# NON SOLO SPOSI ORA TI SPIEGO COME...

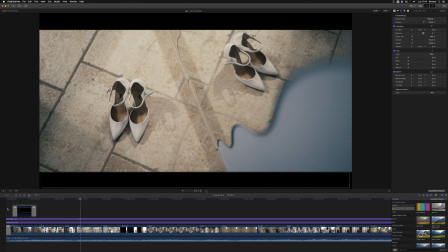[12:21]
bastano cose semplici a volte, la camera inclinata in maniera particolare, riflesso e questo è l'effetto che è venuto, non da ricercare un effetto bouquet sulla parte iniziale delle immagini, se a questo aggiungiamo una lieve rotazione che va fatta non a mano,
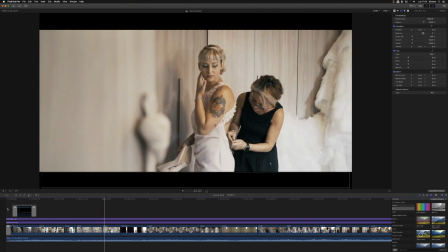[12:34]
ma in questo caso avevo il mio sirui, il monopiede, una lieve rotazione di quella che è la testa, è ottenuto questo effetto. Qui abbiamo un altro elemento fondamentale il giorno del matrimonio la sposa si prepara ma all'interno della casa così come lo sposo ci sono gli invitati che gli sposi hanno desiderato hanno voluto affianco a loro noi presi da tanta enfasi di raccontare il trucco, il parrucco e lei e la sposa, la sposa, la sposa ci perdiamo tutti quelli che sono elementi di preparativi degli invitati che sono invece importantissimi soprattutto in questo caso per esempio la sorella eccetera quindi non Non per te devi dietro a tre ore di trucco, a riprendere sempre la stessa cosa, ma ha fatto i primi tre minuti di trucco, poi spostatevi, andate tranquillamente a riprendere la mamma, la sorella, le amiche, tutto quello che succede, le chiacchiere che ci sono, perché la sposa se le sta perdendo e un giorno quando rivedrà il film sarà bello rivederle.
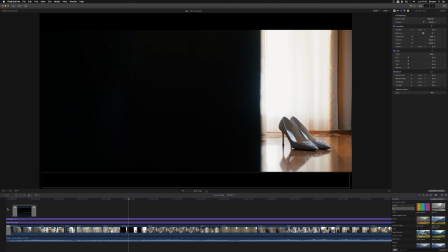[13:32]
ancora le scarpe nuovamente le andiamo a scoprire in questo caso anche qui slider in modo sicuramente interessante tra l'altro partendo dal nero ci aiuterà
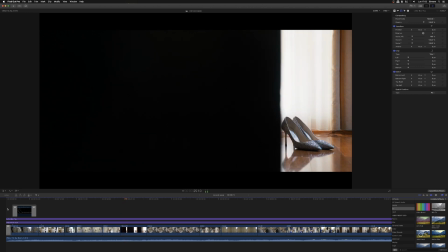[13:42]
da un'altra scena con il nero a legare le due cose è un altro modo per vedere questo
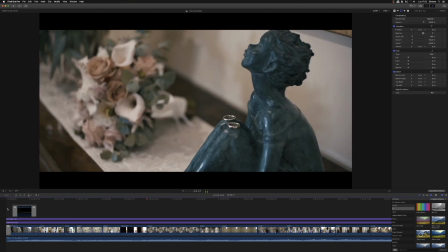[13:46]
accessorio importante per la sposa o questa scena ci tengo particolarmente a farvela vedere perché racchiude in sé oltre che il significato delle fedi di cui abbiamo parlato prima racchiude in sé una doppia visuale per come sono state posizionate le fedi più o meno sulla regola dei terzi e posizionate su questo bellissimo oggetto di design l'occhio va immediatamente sulle fedi e
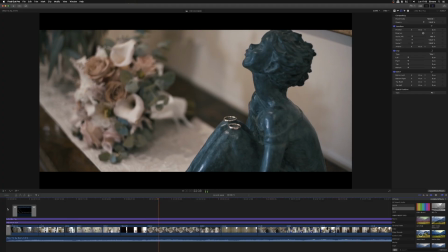[14:13]
nessuno si accorge in prima battuta che invece il cambio di fuoco che presto vedrete vi
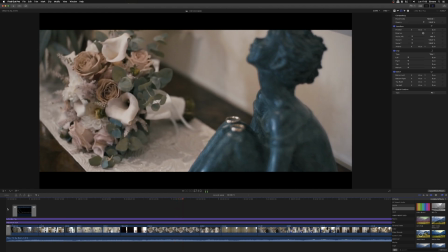[14:18]
porta sul secondo elemento di decoro che è l'oggetto il bouquet della sposa bouquet che è molto importante ma che tu non avevi visto in prima battuta quindi è un movimento di camera zoom posizionando due elementi di decoro importanti
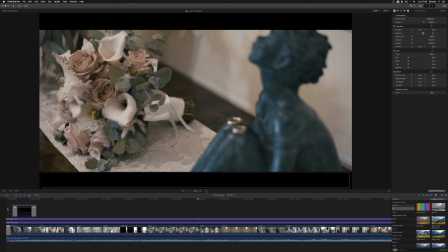[14:33]
contemporaneamente visualizzati su un frame unico qui
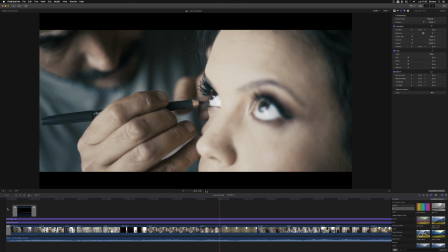[14:38]
ci soffermiamo sui dettagli i dettagli sono importantissimi non riprendiamo le scene sempre nella loro totalità
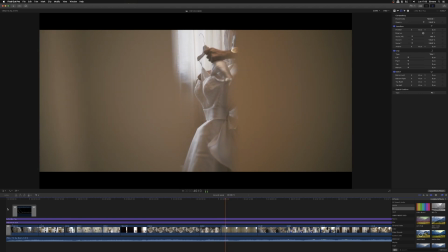[14:44]
ma andiamo a ricercare quelle che è la bellezza anche del micro dettaglio che è una cosa che a occhio
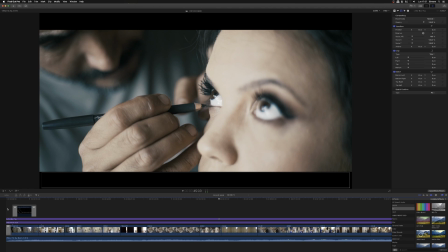[14:49]
nudo normalmente non vediamo I punti di ripresa sono fondamentali e vanno a descrivere in maniera originale qualcosa che di norma invece è banale,
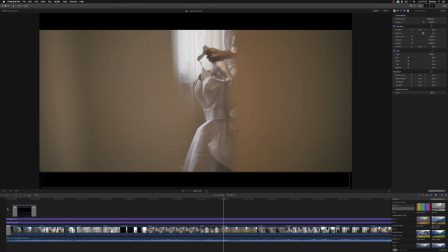[14:57]
come il trucco di un occhio. L'abito è l'elemento descritto secondo me più banalmente da quasi tutti. Di norma viene appeso all'armadio della camera e con un'ottica il più possibile grandangolare si cerca di catturarne la sua bellezza.
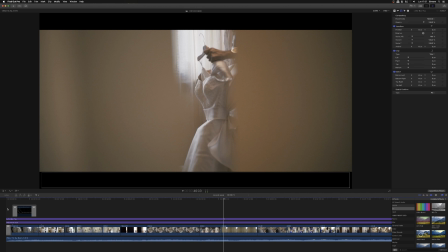[15:16]
Per me è un modo che è meglio non averlo piuttosto che averlo. E quindi diciamo che questo è un esempio di come si può catturare un abito, poi ne vedremo altri.
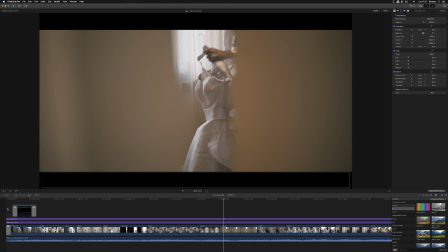[15:27]
Qui uno spiraglio di una porta piccolissimo, uno spiraglio di un centimetro, sono andato a prendermi quello che secondo me è un'immagine molto interessante di vedere l'abito stesso. ok piccolo movimento della camera e c'è un qualcosa di interessante
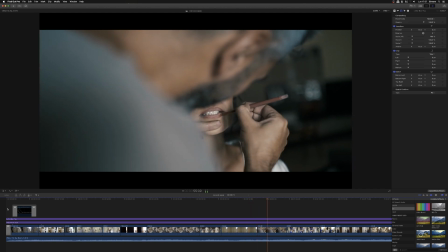[15:43]
che sta avvenendo ancora dettaglio anche le labbra sono importanti sempre in quinta
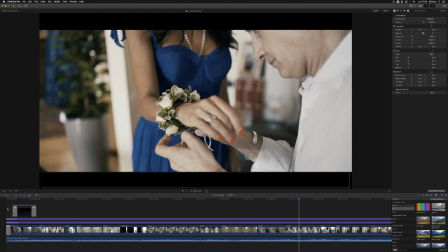[15:48]
rispetto a qualcosa a qualcuno e poi altri elementi di decoro che possono essere molto importanti per descrivere quello che è la preparazione degli invitati le damigelle molto spesso hanno il braccialetto di fiori e quindi perché siccome vengono sempre preparate o da qualcuno o da un'amica o dalla sposa stessa a è importante
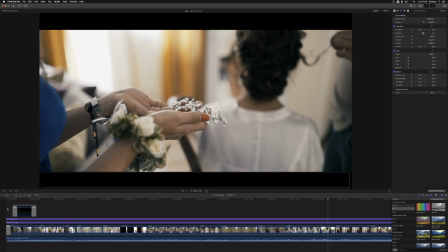[16:06]
elementi quali di decoro che vengono portati alla sposa anche essi importanti per descrivere come era accessoriata la sposa e la mamma che si prepara possibilmente vi solleti con l'idea di fare queste cose con un 70 200 perché perché rimanete più distanti possibile dalle scene ottenete un buon effetto di profondità di campo ottenete una riservatezza dell'immagine la mamma magari non si
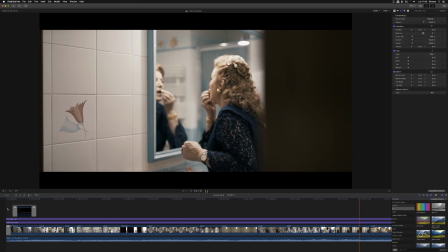[16:32]
accorge che essa stessa è ripresa e quindi è sicuramente più vera la scena
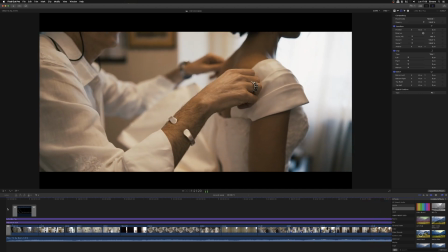[16:38]
ancora piccoli dettagli del vestito che abbiamo visto prima lo rivediamo ma nei dettagli il bouquet il bouquet può essere rappresentato in tantissimi modi lo vedremo in tantissimi modi alcuni di essi possono essere diciamo come abbiamo visto nel caso delle feri prima sopra un davanzale sopra un cuscino o qualcosa oppure in mano alla sposa anche qui evitiamo di prendere la sposa il bouquet tutto a fuoco tutto perfetto in questo caso se ti sta venendo in mente con che cosa hai realizzato questo questo bouquet diciamo questa focale che focale era un 50 mm f1 e 8 da una distanza abbastanza ravvicinata a tutta apertura la
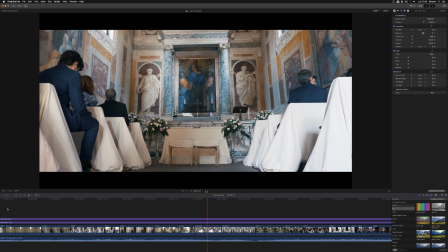[17:19]
chiesa viene raccontata almeno per quello che è il mio modo di fare da più di una scena da più di
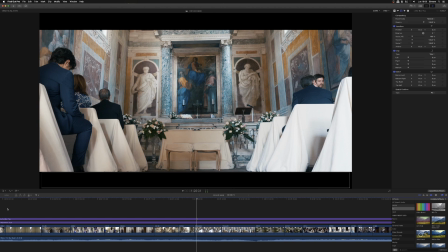[17:24]
un elemento decorativo esterno interno una delle riprese che facciamo quasi sempre è raccontare con uno slider l'avvicinamento a quello che è ai sedili dove si sederanno gli sposi e possibilmente questo movimento viene accompagnato in apertura da un effetto vortico quindi la camera si avvicina e l'inquadratura si allarga
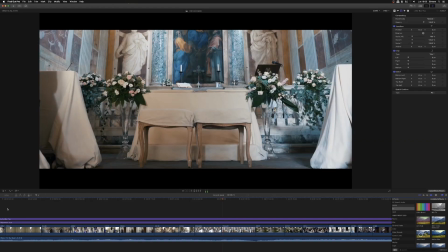[17:47]
in questo modo ottiene questo effetto un po di ingrandimento stessa cosa qui vedete la
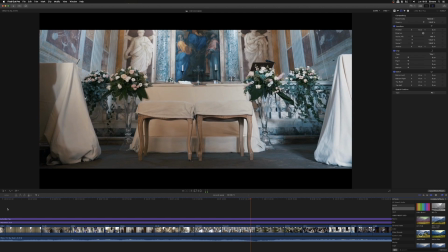[17:53]
camera si è vicina e la prospettiva cambia piccolo effetto o quello che sono invece degli elementi che spesso e volentieri vengono tralasciati perché perché siamo talmente presi dalla paura di perdere la sposa che arriva che noi spesso e volentieri l'arrivo degli invitati l'attesa degli invitati viene completamente bypassata e persa, mentre invece sono elementi di racconto importantissimi che vanno a descrivere le emozioni di quel momento anche delle persone invitate,
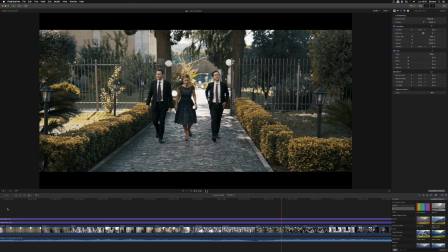[18:23]
quindi non solo gli sposi rivedranno chi c'era, come era vestito, con chi si sono salutati,
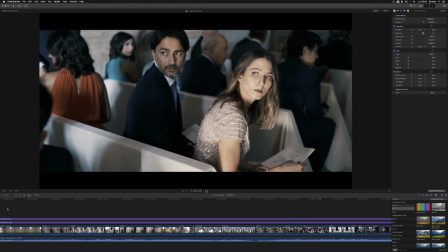[18:29]
quale cose si sono state dette, eccetera, ma vedete le espressioni che fanno riferimento proprio all'attesa, a qualcosa di interessante,
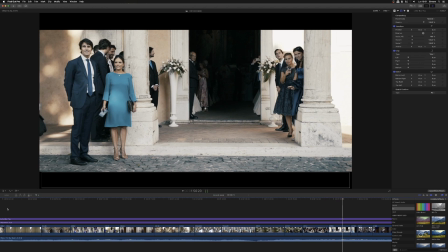[18:38]
guardate anche in questo caso, guardare tutti con i telefonini, eccetera, E' qualcosa che lo sposo non vede, che la sposa non vede perché è ancora in macchina, eccetera. Quindi è qualcosa che racconta la giornata, non ti blocca esclusivamente sull'arrivo della sposa, ma che descrive anche in maniera molto elegante questo momento.
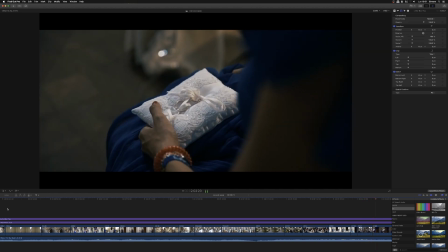[19:00]
Ancora, primi piani delle persone che sono alla cerimonia. Rivediamo di nuovo le fedi. Anche qui ci tengo a sottolineare, ho messo queste immagini perché ti fa capire che le fedi non vanno inquadrate dritte per dritte. al modo più scontato che abbiamo, no, cerchiamo di raccontarle secondo qualcosa che è inquinta,
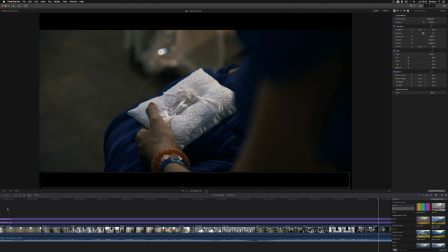[19:19]
in questo caso è come se noi fossimo a fianco alla testimonia che le tiene ferme con sé.